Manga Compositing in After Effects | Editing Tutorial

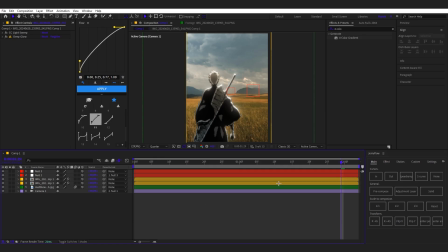I think it looks much better.
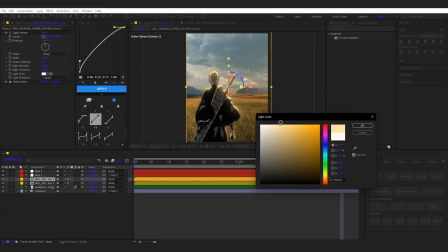But we're gonna take the white and we're gonna make it like a little bit more yellow, I think. I don't know, let's do it like this color. No, maybe this. This, but like maybe we will do it like so, you know?
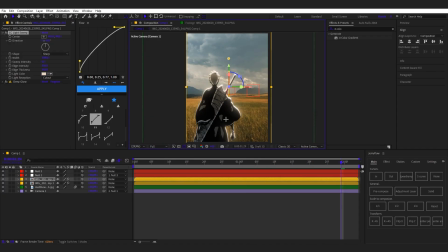So now look how it looks. This looks, in my opinion, really good. And now we're gonna do the final step that I really, really like.
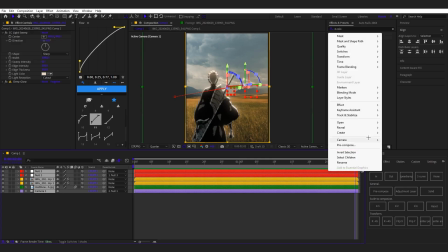Sometimes it doesn't work, sometimes it works. For me, it works. So we're gonna just pre-compose everything right here.
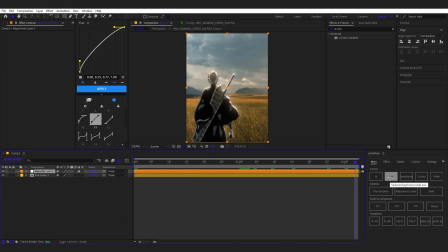We're gonna add adjustment layer, and we're gonna add effect called looks, and then we're gonna press edit. Now we wait for it to load. Okay, now the fun part.
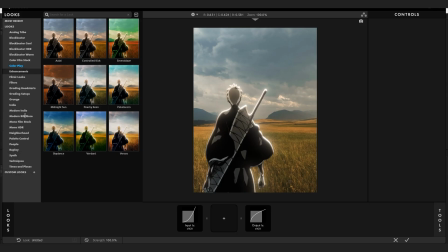You see all these folders right here with different color things.
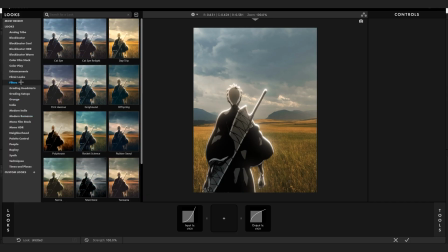So I recommend you getting some that you like.
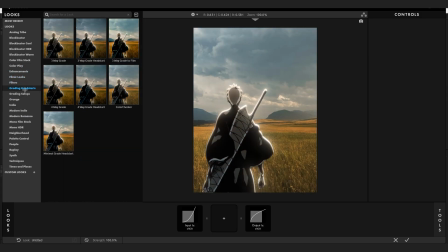So like, you just browse through all of these and you just like look and see which one looks best.
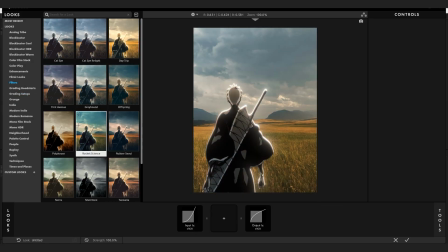I really like this one. I don't know. Yo, what? I haven't had these.
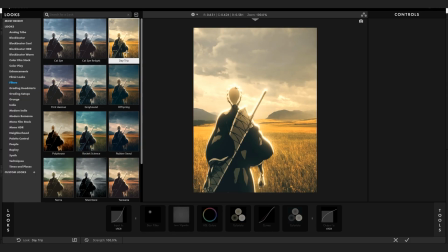All of these looks really good. This looks like it's like summer day. This looks like it's about to rain.
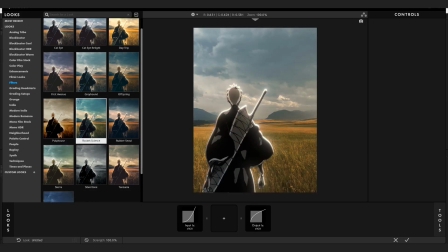Yeah, it looks hella cool. This one looks really cool. Okay, I will go with the dark one, okay?
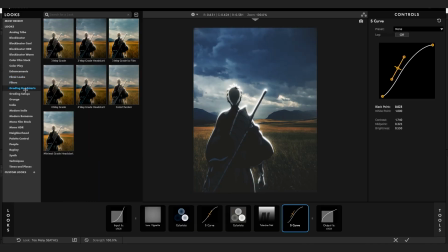Or maybe this one, I don't know. They all look good. You just browse through them, you know? I'm gonna do this one, okay?
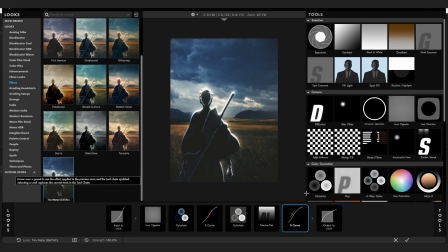So yeah, now that you chose your thing, if it's not on the effect list, I recommend you add in edge softness.
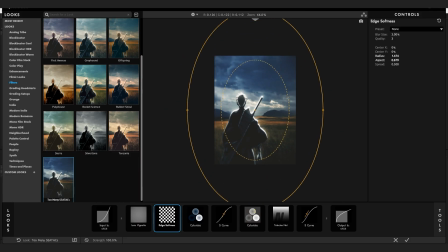It really looks like the camera vibe. Also, I recommend you like widening it, because like most of the time there's a character in the middle, so you don't want to blur them out, because like, look, this doesn't look good, you know. We have to make it like this.
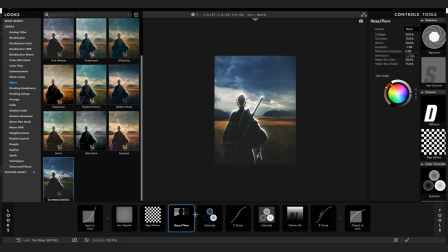I don't really change the settings. Yeah, I also add haze and flare if it's not there, and do a soft spill, maybe a bit of softness. I bring it down, so like this, maybe bring up the spillage sometimes, only sometimes. You have to make it look good, you know, and you have to color it also. So like, I'm gonna do
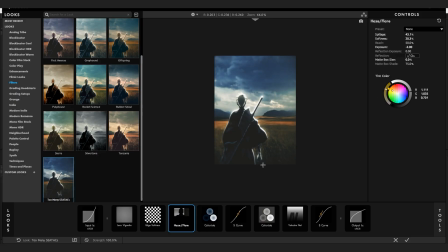like this, maybe. Yeah, like this, you know. Look how good that looks.
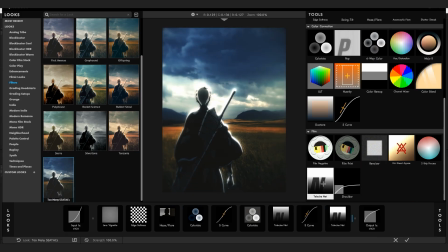It's like a whole CC, you know. We're not gonna use, yeah. Oh, it's already, no, we're not gonna use this.
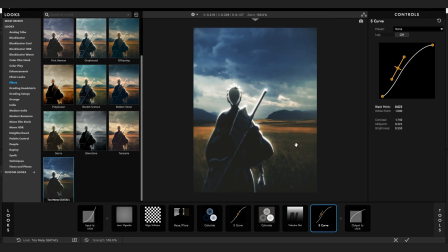Now, once you're done with your effects and stuff, you're gonna close this. So we're gonna click this.
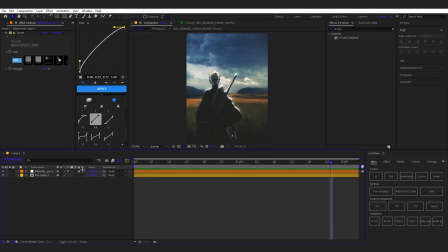And now look how good this looks. I'm sorry, it's on quarter. My PC might crash, but like, look. This is so good. This is peak editing right here, guys. This looks super good. Yeah, this is my manga compositing tutorial.
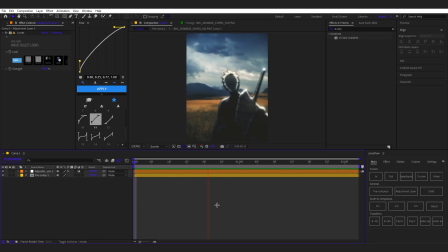I do this a lot. This looks really good in my opinion. So yeah.
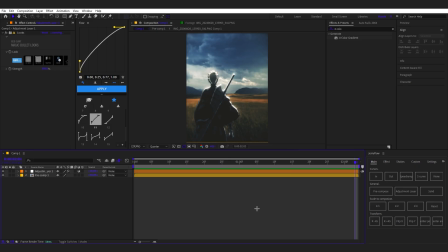So yeah, thank you all so much for watching. Please comment down below what you'd like to see next. And yeah, I will see you guys in the next tutorial, I think. Okay guys, peace out. Thank you all so much for watching.